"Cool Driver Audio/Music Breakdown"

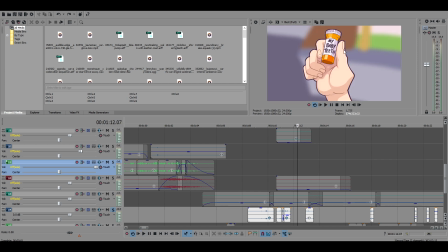998s
Because there's not a shot of him pouring the tooth out into his hand, which I don't think it needed one, but just put that little sound effect in there to imply that something happened between this shot and this shot.
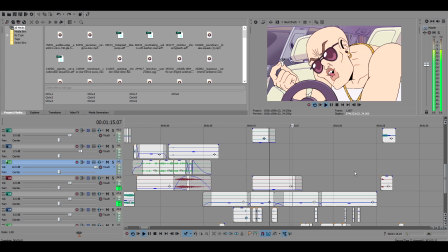1011s A yummy little morsel for my urethra.
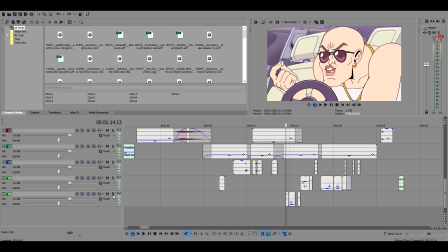1016s
There's another one where very, very quiet sound effects.
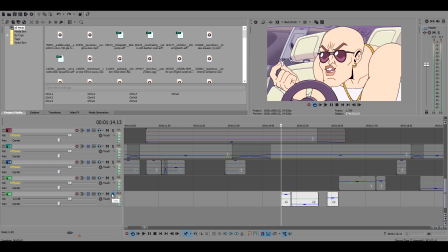1024s
Some clothing rustling noises, which are good for, things moving.
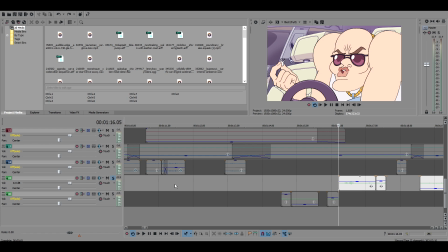1029s Urethra.
That's another leather one. That's another like leather stretchy kind of thing.
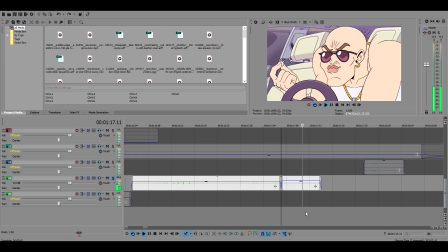1037s
I don't know what the hell this was, but it sounds good. Yeah, it's just it might be more leather.
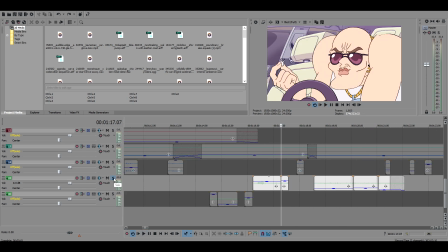1046s
I think it is.
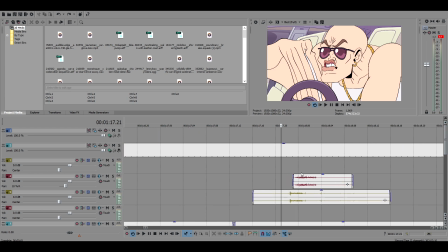1049s
I regret to inform you that sound was made with my mouth. That's just me going.
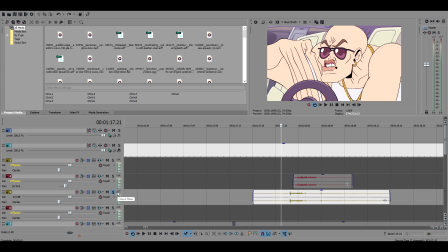1058s
That's another one of also my mouth. That is disgusting. That's two sound effects I made with my mouth being gross together.
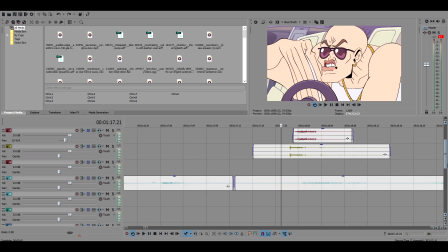1067s
Yeah, it's not pleasant for everybody, but it's not supposed to be pleasant.
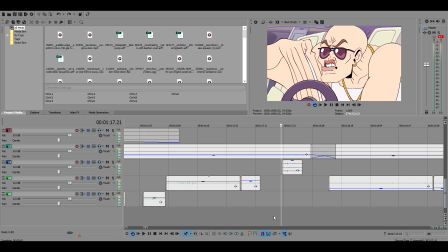1072s
He's putting a tooth in his pee hole because I wasn't raised right, if we're being real.
I'm so fucking cool at driving.
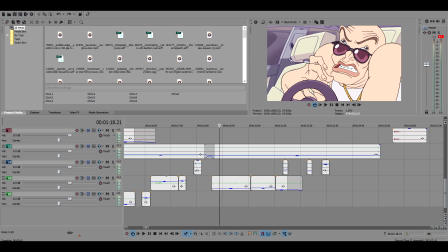1084s
That sound where he's rattling around his hand, that's teeth chattering.
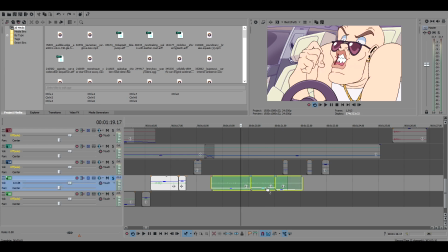1091s
It's like someone like chattering their teeth because they're cold. Sometimes you just gotta think about what sounds like something else.
Cool.
Little like slimy chicken slime sounds when he's
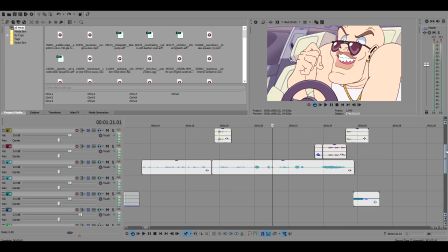1112s
weird, very low down. You can't really hear him, but cool at driving. This was an interesting one. So
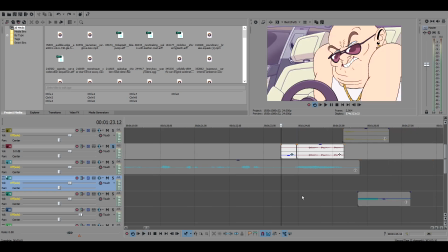1127s
that was actually me pounding on my desk. And this is actually a track that's run through a compressor.
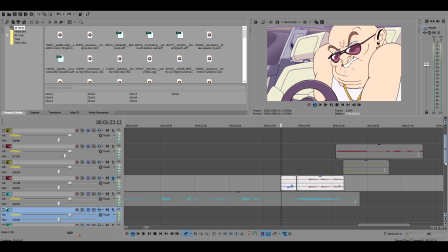1135s
And that was just something I tried and it sounded better. So I was like, okay, I'll just compress him pounding on, because a dashboard of a car is a very hollow thing, so it would kind of have a more boxy like compressed sound.
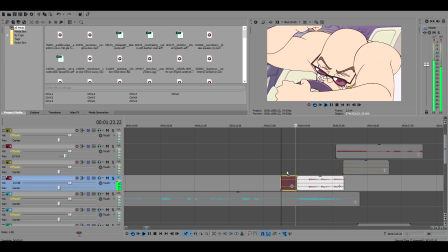1151s
I think this was like me bumping something. This is actually like on the tail end of the sound effect, and I just kind of.
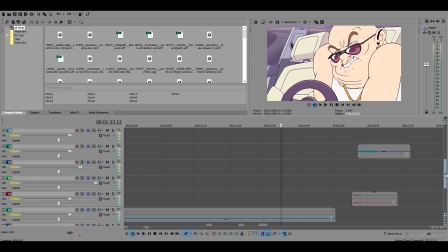1163s
So that's just me pounding on my desk, but I ran it through the track with the compressor on it, just because it kind of worked.
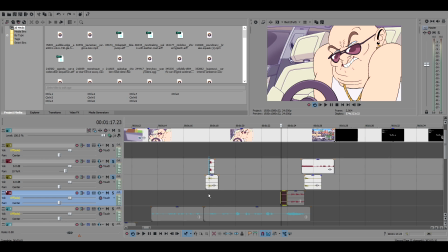1169s
What is this back here? Oh, that's that horrible thing again.
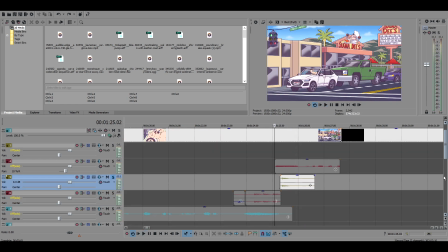1174s
All right. Yeah, so this track does not have a compressor, and this one does.
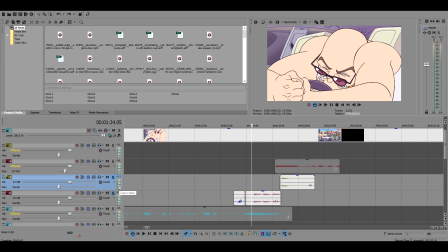1182s
So when it zooms back out of the car, that's kind of what it naturally sounded like.
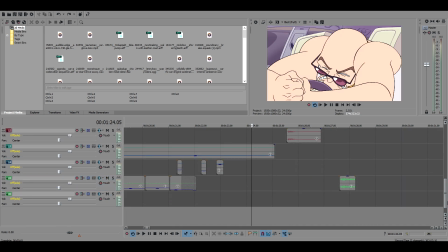1190s
Yeah, so I just kind of compressed it a little bit and then took it off the compressor when it pulls out.
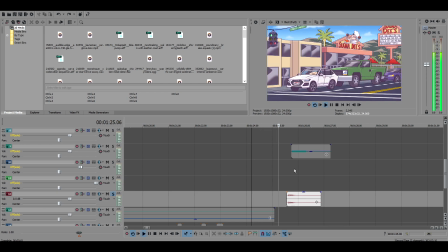1195s
And yeah, same sound effect, just
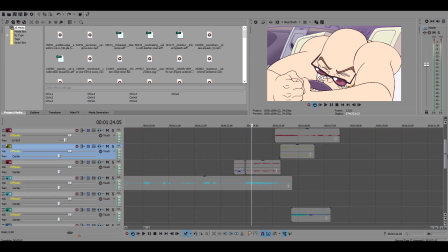1202s
differently utilized. This was a bit of a happy accident.
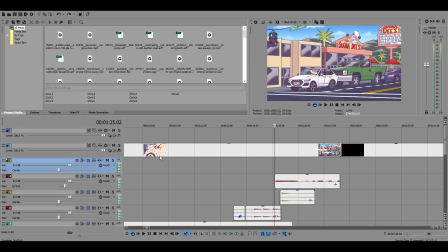1206s
This track here, I put on the compressor by accident, and it's just cars honking.
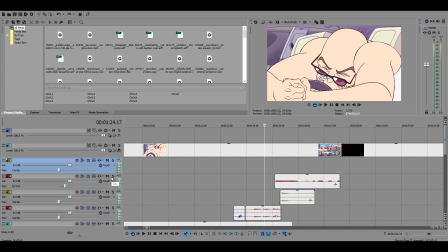1217s
But putting it on the compressor kind of made it more blary and annoying.
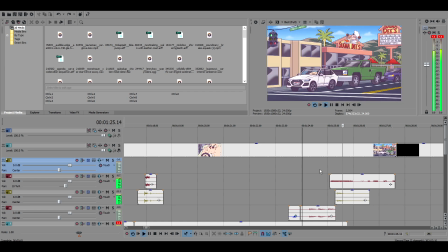1221s
And just for the vibe of this zoom out shot where, you know, it's like these cars just fucking screaming at them like, fucking go!
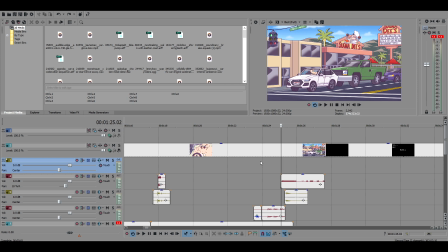1228s
It kind of sounded better than like the nuanced sort of no compressor, no anything kind of thing. So like, here is it with the compressor. Let me go a little bit back so you get the vibe.
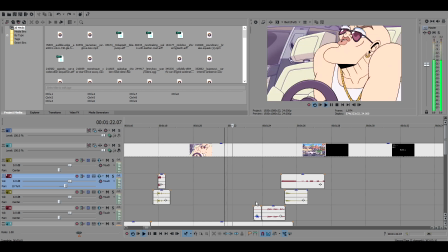1242s Bullet driving!